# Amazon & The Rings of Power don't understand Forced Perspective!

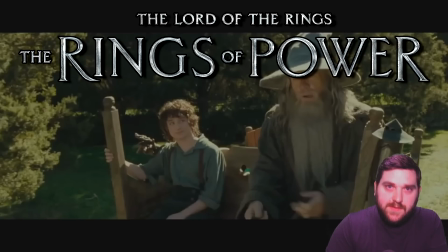0s
What up, all my tech nexters? We've got a special video for you today where we are talking about forced perspective in The Lord of the Rings and the Rings of Power,
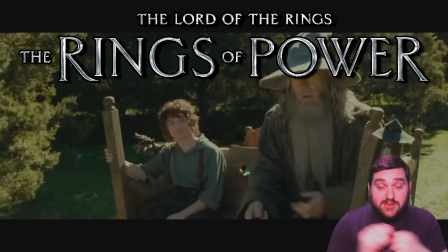12s
or more specifically, how Peter Jackson's adaptation of The Lord of the Rings did a really good job with forced perspective, and Rings of Power, much like everything else in its execution,
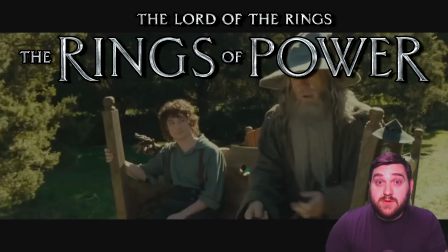26s
completely misunderstands how to use forced perspective and consequently created a garbage product. So this is a bit of a deep dive today. What is forced perspective? If you already know, just bear with me because this will be quick.
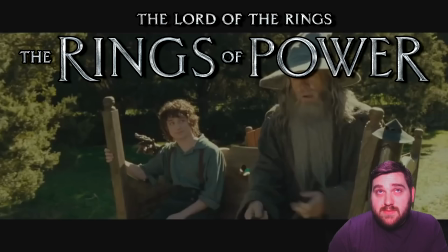42s
And if you don't know, then also bear with me and I'll make it quick. But first, here's the theme song, everybody.
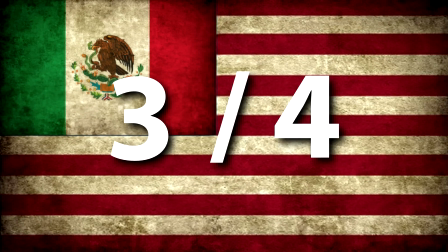51s Oh, he's technically Mexican and 3/4 American, but for 3 generations he's got that nationality.
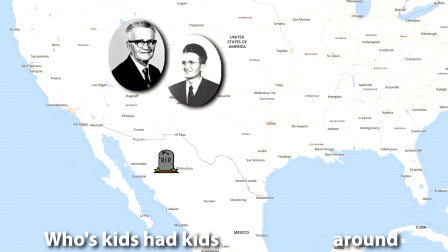60s Great-great-grandpa headed south, whose kids had kids then turned around. It's not what the show's about, but it's why he's Mexican technically.
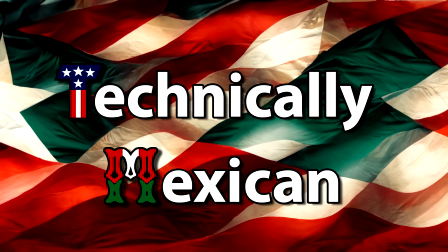67s
He hopes that he was raised in New Mexico, lived in Guadalajara for 2 years, speaks fluent Spanish with a bachelor's degree in language, and makes a mean taquito. Now, it is no secret that I strongly dislike
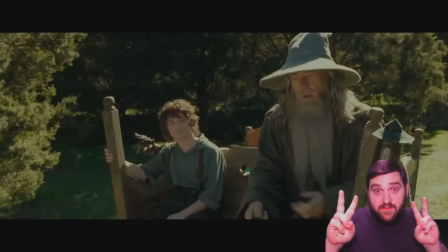76s
Amazon's The Lord of the Rings, The Rings of Power. It was a horrible, horrible TV show, and I've covered the show at length during my weekly live stream Best Gen. But in those streams, we mostly talk about the poor narrative decisions and how to structure stories
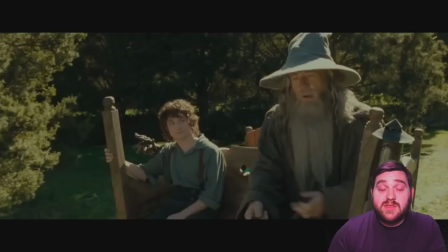96s
as a whole. So this video, we're going to get a little nitpicky. And yes, I acknowledge that this complaint is nitpicky, but I don't care. Amazon spent way too much money on this production to have these kinds of mistakes
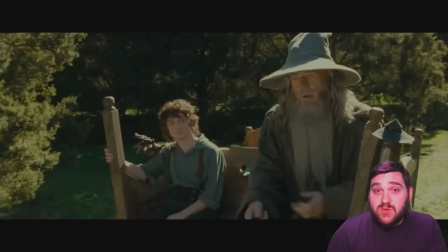113s
prevalent in the final product. And it's even more egregious when you compare it to Peter Jackson's adaptation of The Lord of the Rings, which was made like 20 years ago with a shoestring budget compared to how much money Amazon pumped into this product.
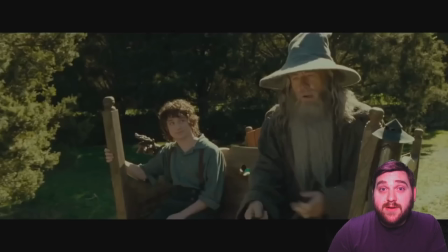130s
And it is embarrassing because the final product was abysmal. So without further ado, what is forced perspective? You've been looking at it this whole time. This shot from The Lord of the Rings is a perfect example of what forced perspective is.
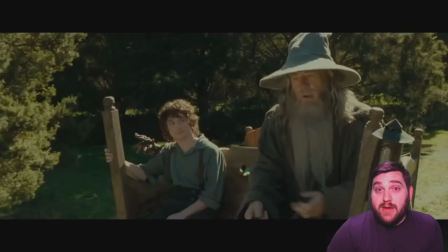148s
You have 2 characters on screen, Gandalf the Grey and Frodo McBaggins. Now, these characters are very different sizes. Gandalf is Maya, a space wizard sent by God to guide Middle-earth into defeating Sauron,
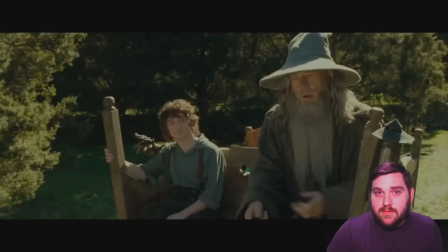165s
and Frodo is a wee hobbit who are like the size of midgets in the real world. The problem is these characters are played by actors who are roughly the same height.
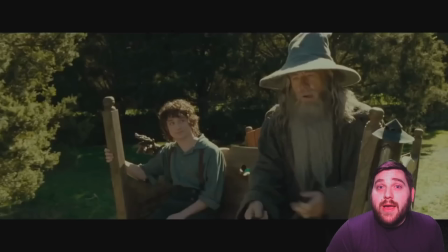178s
So anytime you have them on screen together, you have to use movie magic to make them look different sizes. Now, this is kind of hard to do, but movies have been doing it for a long time.
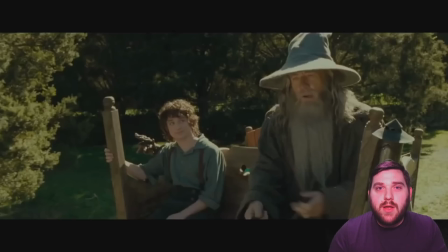192s
What you do is you have one actor placed closer to the camera and the other actor placed farther away from the camera, and you shoot them in the same frame, and if you get the camera in the right spot, it will look like they're standing right next to each other, but they are different sizes.
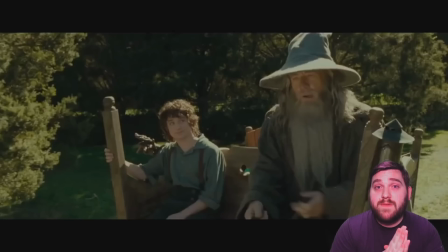207s
This shot in The Fellowship of the Ring is executed so perfectly, you literally cannot tell that that is happening.
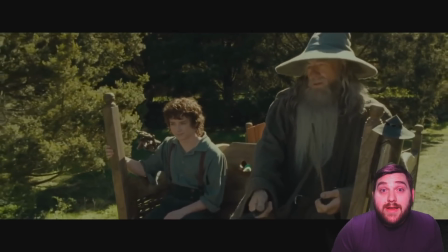214s
And watch, we'll play the whole thing. It looks like they are sitting right next to each other, but Gandalf is big and Frodo is small.
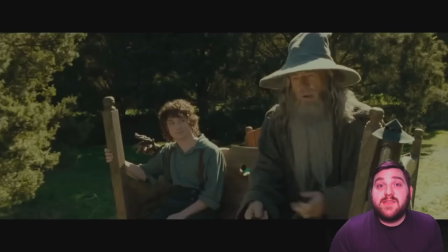220s
That is not the case. What is actually going on is they are sitting in a very lopsided cart. Ian McKellen playing Gandalf is placed right in front of the camera, and Elijah Wood playing Frodo is actually pretty far away from the camera.
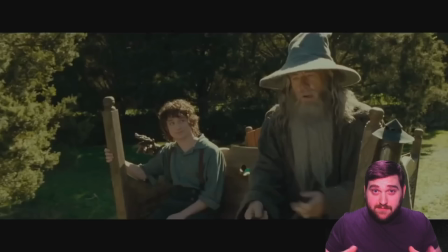237s
And this cart, if you looked at it from a different angle, is wacko.